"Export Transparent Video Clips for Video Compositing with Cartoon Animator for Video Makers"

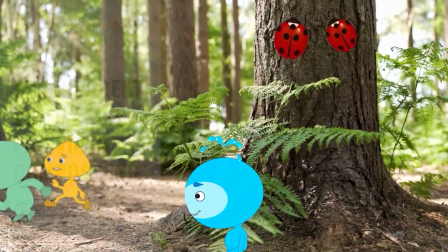Hey everyone, in this video we're going to export videos from Cartoon Animator using fit-to-object size in order to composite them into DaVinci Resolve.
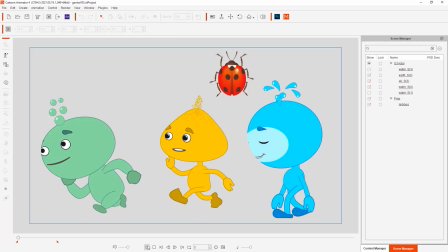We're going to place these cute little cartoon dudes into a real-life forest scene for post-production.
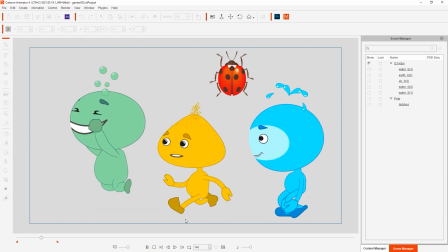First things first, we'll need to export each of the characters in our project as their own separate video layers.
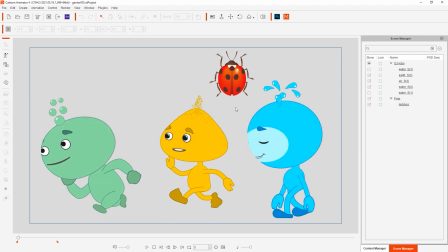In previous versions of Cartoon Animator, you were required to export each object separately one by one, but with 4.5 we now have the option to simultaneously export each object as its own video.
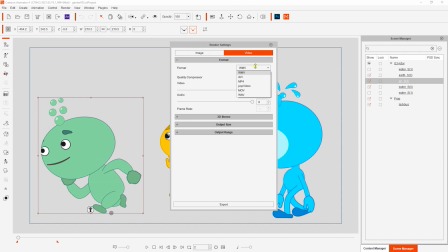First, we need to make sure that we choose MOV format with transparent video since we're compositing them onto another video. Then, in the new object sequence section, we have the option to export into separate files, which will render a separate video file for each object in the scene. You can also choose to fit the video export size to the selection box of your character as opposed to the regular project render output size.
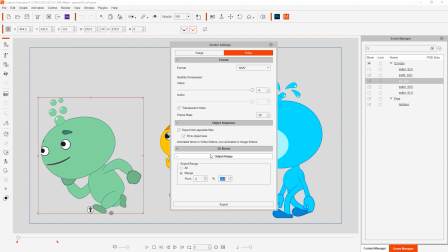This saves tons of time and makes your video file sizes smaller and easier to manage. Once we export you'll notice that it will now ask us to choose a folder name instead of a file name.
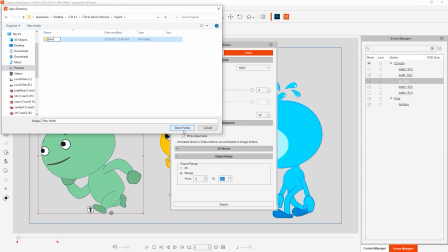This is the folder where all of the exported MOVs will render to, and each will be named according to its object name in Cartoon Animator. You'll see that because the ladybug was just a prop that wasn't animated,
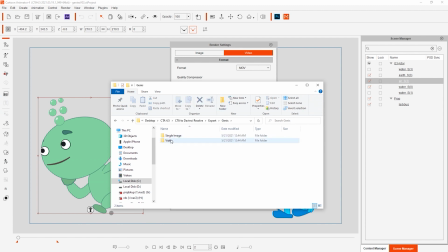it will export as a single transparent PNG image along with a separate background, which also goes for other scene elements that aren't animated. Meanwhile our three little monster dudes will export as their own video files, each with their unique names.
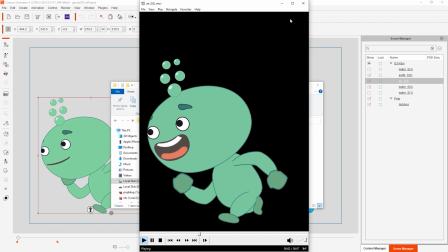You can play back to see the looping animation that we exported from our project range. Okay let's move on to our post-production in DaVinci Resolve.
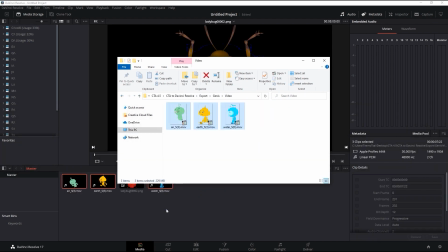The first thing I want to do is click and drag my ladybug image along with the monster video files into the media pool.
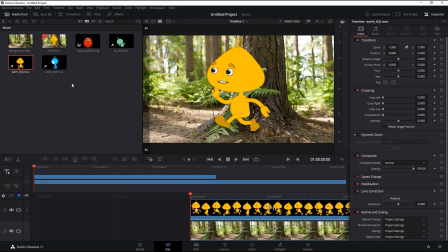From there we can simply import them all into the timeline and align them together so that their lengths are consistent.
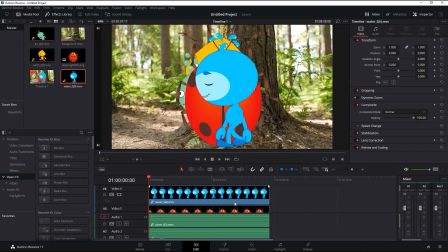The next step is to change the positions of each video layer as the timeline progresses in order to simulate our characters prancing through the forest. To do so you need to ensure that you add a position transform key at the first frame of each clip to mark the starting point
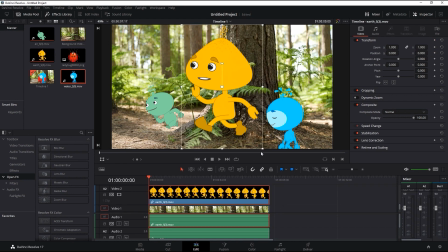and then progress to the end of the clip and move the layer a certain distance to the left in order to simulate walking.
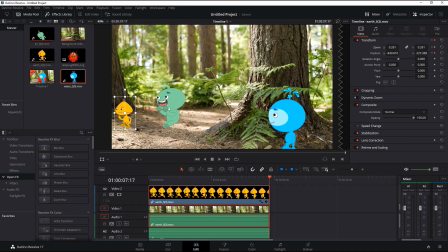If you wish to simulate a change in distance like I'm doing with this yellow character you can also add a key at the beginning for the zoom size and enlarge the size of the video layer later on in the timeline. This will create the appearance of the character moving closer to the camera. Once I'm done that then I can play back to see our initial movement through the forest.
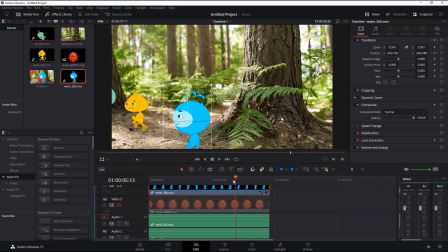Next let's take a look at how to add some effects. The first one we're going to search for is the blur box in order to simulate a depth of field effect.
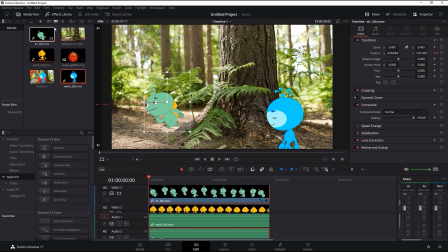Make sure your video layer is selected and then simply click on the effect from the effect library to apply it. Our green character is reasonably close to the main focal range of our project so we're only going to blur him slightly but for the background
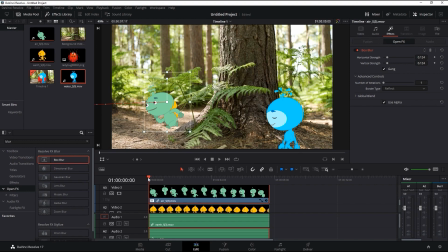yellow guy we can apply a stronger blur effect as he's further away and then keyframe to a weaker strength as he moves closer to the focal range.
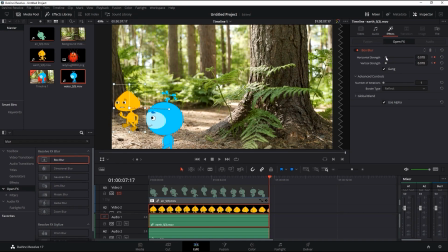When we play back now you'll see a gradual weakening of the fade as he comes closer to the camera.
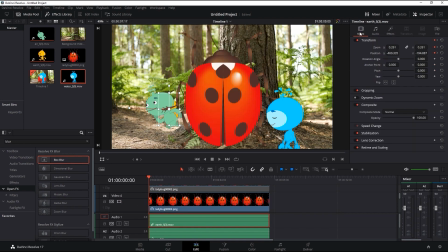Okay now we can move on to the ladybug layers. For the ladybugs after I get them into position by resizing and rotating I'm going to use the color space transform effect in order to maintain a more consistent tone between the ladybugs and the tree trunk. Once they're in I can search for Color Space Transform and apply it to both of my ladybug layers.
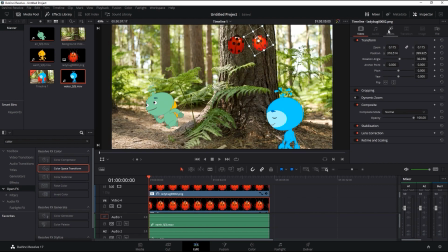By increasing the adaptive slider, you'll see them become darker to more closely conform with the video layer they're placed on top of.
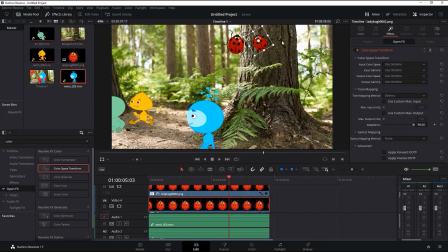Now you'll notice that when we play back, since our background video is panning from left to right, those poor ladybugs get left behind.
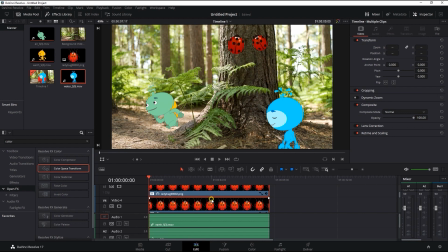This can be resolved by adding tracking. To combine them together, you can multi-select both ladybug layers, right-click and create a compound clip. Once that's done we can open the color window, select our background video, and then click on tracker to create a tracker.
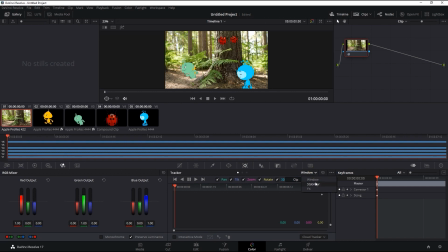We'll then select stabilize classic stabilizer and then point tracker.